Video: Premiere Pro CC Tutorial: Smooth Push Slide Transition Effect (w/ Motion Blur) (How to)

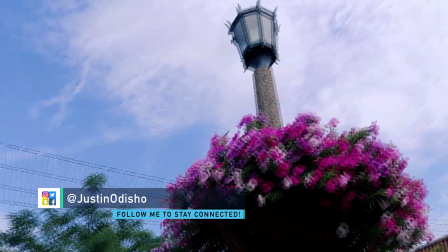Hi everyone, my name is Justin Odisho and in this Adobe Premiere Pro CC tutorial I'm going to show you a quick way to do a slide transition effect.
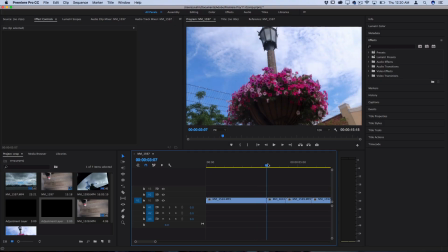So I have four clips laid out on the timeline here and you can see there's a cut between each clip where they transition and that's where we're going to make them slide into each other.
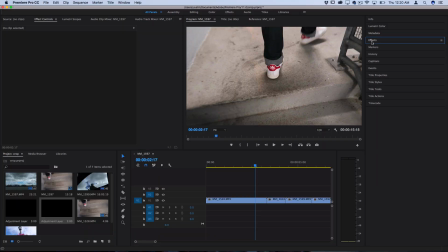So what you want to do is open up your effects panel on the right hand side and in the video transitions folder you want to open up the slide transition folder. Here you should find one called push. This is what you want to click and drag in between your two clips.
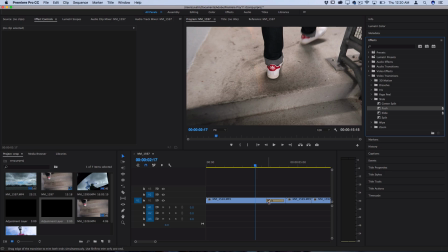Now if it's not letting you drag it at the cut don't worry place it there and then you can click it on the timeline and it should open in the effects control panel.
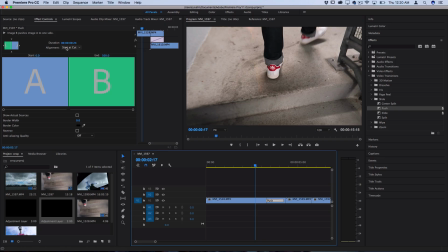Here you can adjust the alignment of it to start at the center of the cut.
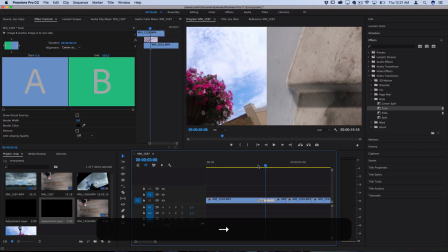This will just make sure that the start and the end of the push is symmetrical between the clips.
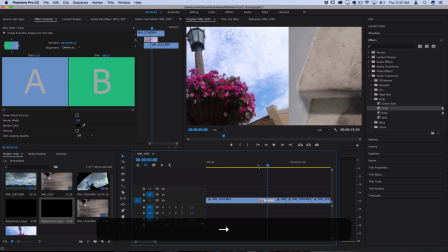And you can see the cool thing about this push transition is it literally pushes the other clip aside without overlapping it.
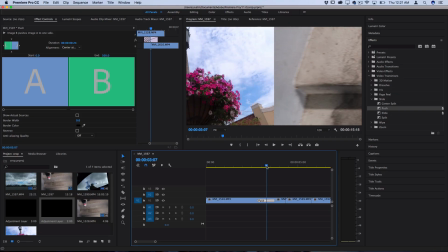But there's a few things that we want to improve upon to stylize this and blend it together a bit better than just the default push setting.
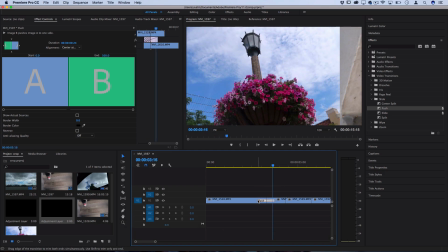So one, I want to make it a bit faster. So what I can do is click on the ends of the transition and just drag it in. And you should see a clip duration or transition duration there. And I can make it last just a couple frames less.
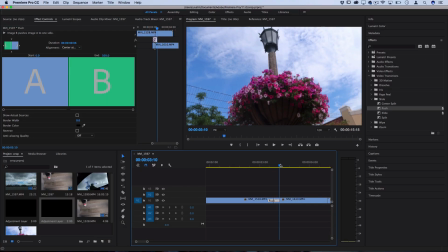So doing that, I can make the transition last about half a second instead of go slowly and that adds just a bit more slam in your face effect if that's what you want.
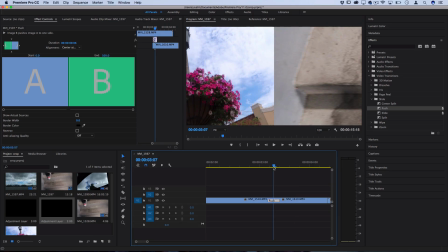Now there's also a few other things we can change like what direction this is pushing in. So the same effect controls panel that we were using earlier you see this little square with four directional arrows.
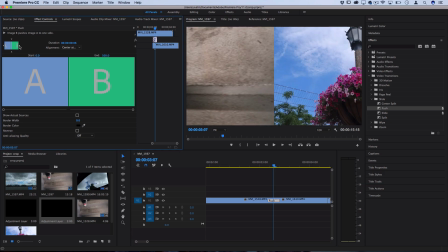If I click any of the arrows it'll change the direction.
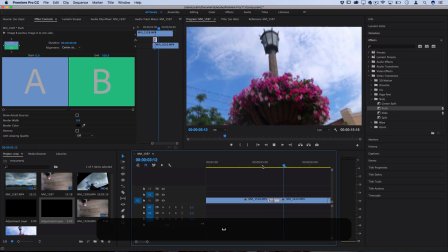So if I wanted to go from south to north then I can do that or I can go from top to bottom and do that.
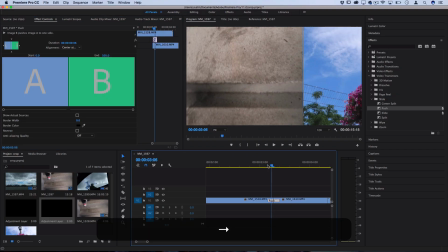My advice is take a look at the way things are moving in the original clip and play off of that to have the smoothest looking transition.
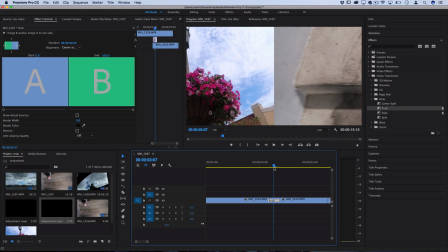Now the next thing we want to do after we've sped up the transition to be much faster is add a little bit of directional blur. Now in order to add this in between the transition without having to add it to both clips I'm going to go
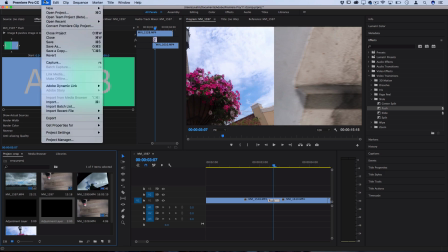to my project media bin and I'm going to go to file new adjustment layer.
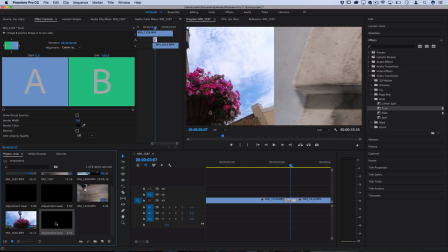This is going to create a new adjustment layer that we can drag on a track above our clips and
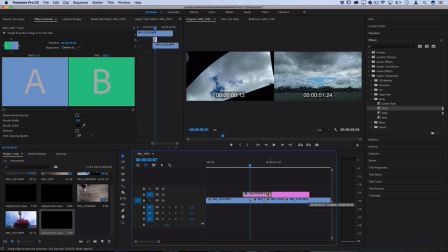then cut it down to size so that it just lasts a few seconds in between our transition.
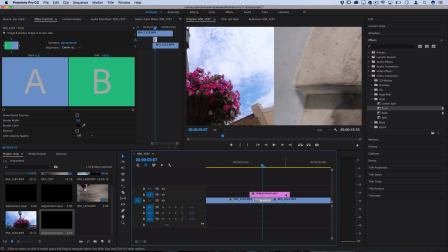Really it should last just about as long as the transition, maybe with a couple frames of buffer.
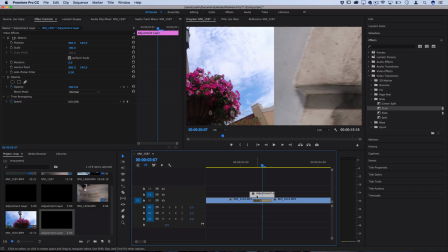Now we can apply the directional blur effect onto this adjustment layer so that it applies throughout both of the clips. So go over to your effects panel and you can find the directional blur under the video effects folder and it should be inside the blur and sharpen section.
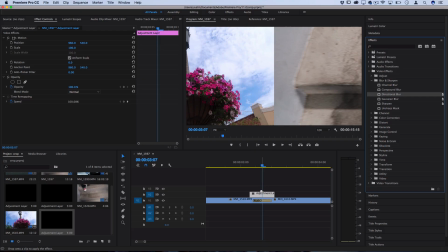Here you can see directional blur. So I'm going to click and drag that onto the adjustment layer and then highlight the adjustment layer and go over to the effect controls panel and we're going to add a couple keyframes. So right in the center of the two clips and you can see Premiere should snap to the center.
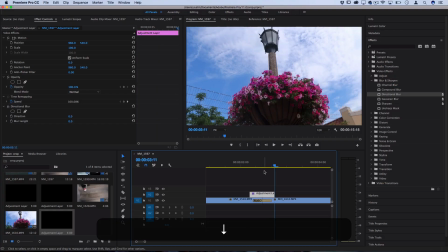You can also use the the up and down arrow keys on your keyboard to find the center of clips. Just make sure you have that track highlighted so it takes it into consideration.
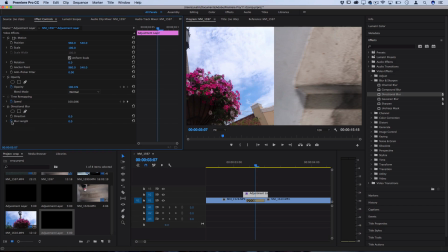And then at the very center, I'm gonna turn on this little stopwatch to toggle animation, and it's gonna place a keyframe in the middle. So for this keyframe, I'm gonna use about 50 on the strength of the blur. Now you can see it's going up and down and I don't want it to do that because what I'm trying to do is blur this line out.
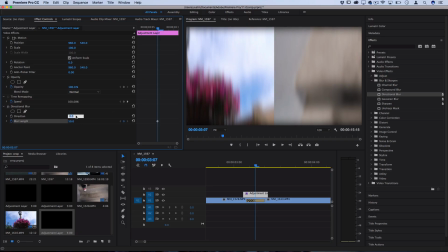So I can change the direction of the blur to be 90 degrees.
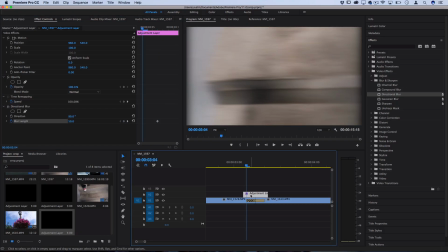Now I'm gonna go to the beginning of the push transition and then I'm going to make the blur length zero
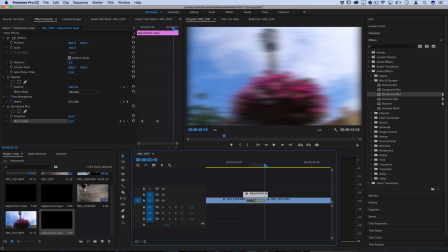and then I'm gonna go to the end of the push transition and make the blur length zero again.
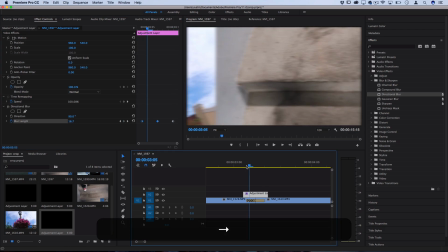So we can see what happens is it starts blurring as it starts moving.
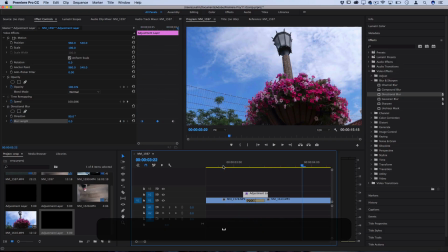So let's take a look at what that looks like. So it just adds a little bit of visual blur to it.